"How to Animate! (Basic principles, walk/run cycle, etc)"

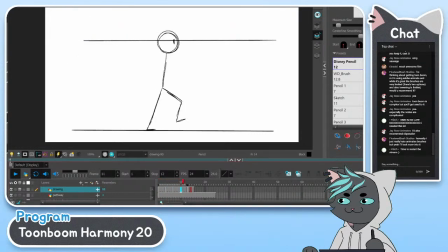2564s
It's gonna be in my streams playlist on my channel, and I'll leave it public for now. I won't list it for a while, so you can always play it back. So boom, there's like a very convincing walk right there, and it's only a stick man.
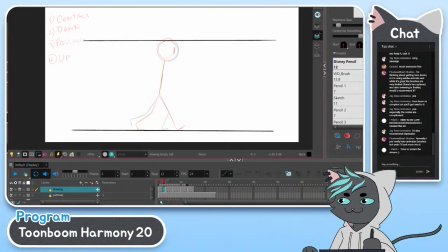2580s
And at that point, to make it smoother, you just in between it. And you can go about halfway. So like here, here, here.
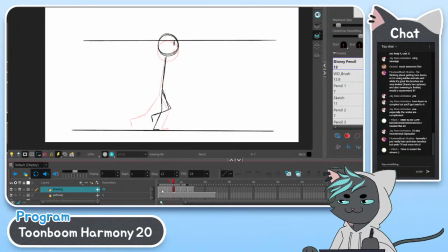And then what was I gonna do? Basically gotta do this.
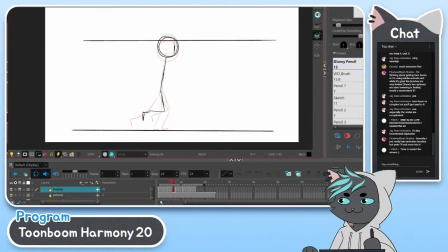2617s
So now I'm in betweening it. Where this leg is here, this leg is there. See, so back is now coming forward.
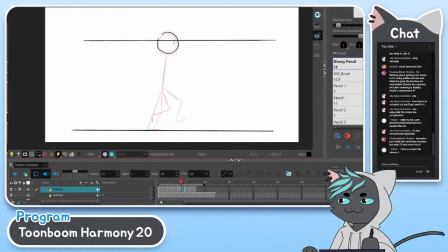And then that leg is coming up now.
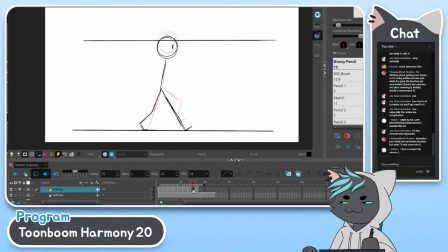2651s
And then it comes down. It's just about to touch.
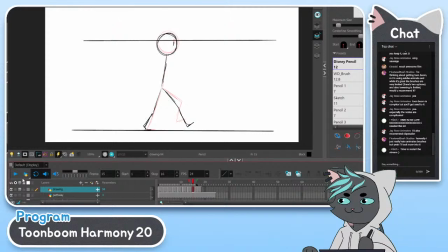2666s
And then now we can see how smooth this is. A much smoother walk cycle. A little slower because I extended it and put it on 2s, right? But if I put it on 1s, it'll be a lot faster.
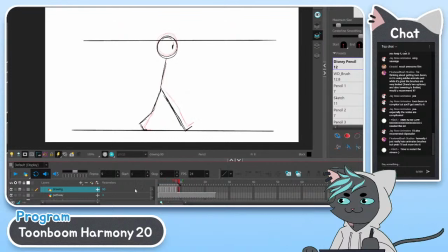And like this head bobbing up and down is what really sells a walk cycle.
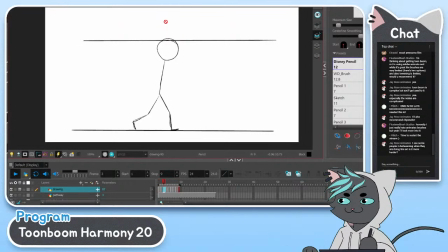2699s
When people just move the legs, but they keep the body and the head still, it's just kind of weird because realistically, the legs end up shortening to make up for that. You move the head and body up and down so that the legs don't have to shrink.
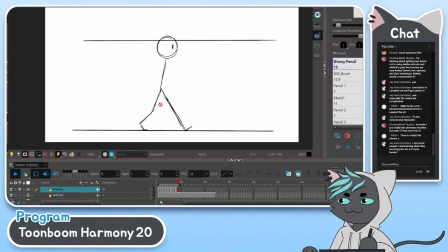2718s
So J Rose asks, I see some people in betweening when they are doing line art. Is it harder? It depends. I'm guilty of doing that myself. Sometimes it just saves time, personally.
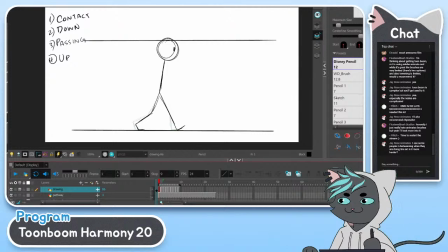2735s
You can just go ahead and in between during your rough animation stage, but if you already know like how it's gonna go, and instead of like trying to sort between these rough lines, like, okay, here's this hair, and here's this hair,
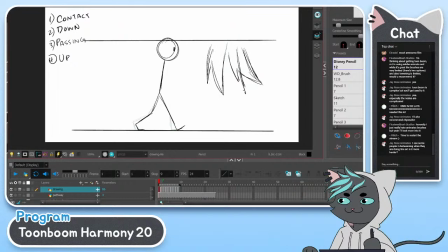2756s
and I'll in between this hair, and it's all messy. Instead, if you just know that you have like this hair and this hair and it's clean, with these clean lines already, you can just be like, yeah, it's right there. So it's personal taste, really.
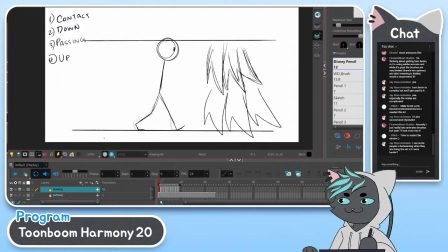2772s
It's not, I wouldn't say it's any easier or harder than doing it during a rough animation stage. It's just kind of personal preference and like time saving, more or less. So that's a walk cycle.
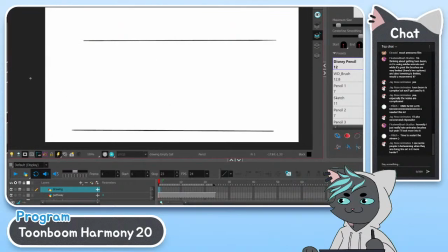2791s
And with the run cycle, it's a little trickier because you have a stage where, like a walk cycle, before I delete this, if you scrub through, one foot is always touching the ground, and then at some point you have both feet touching the ground, right? With the walk cycle.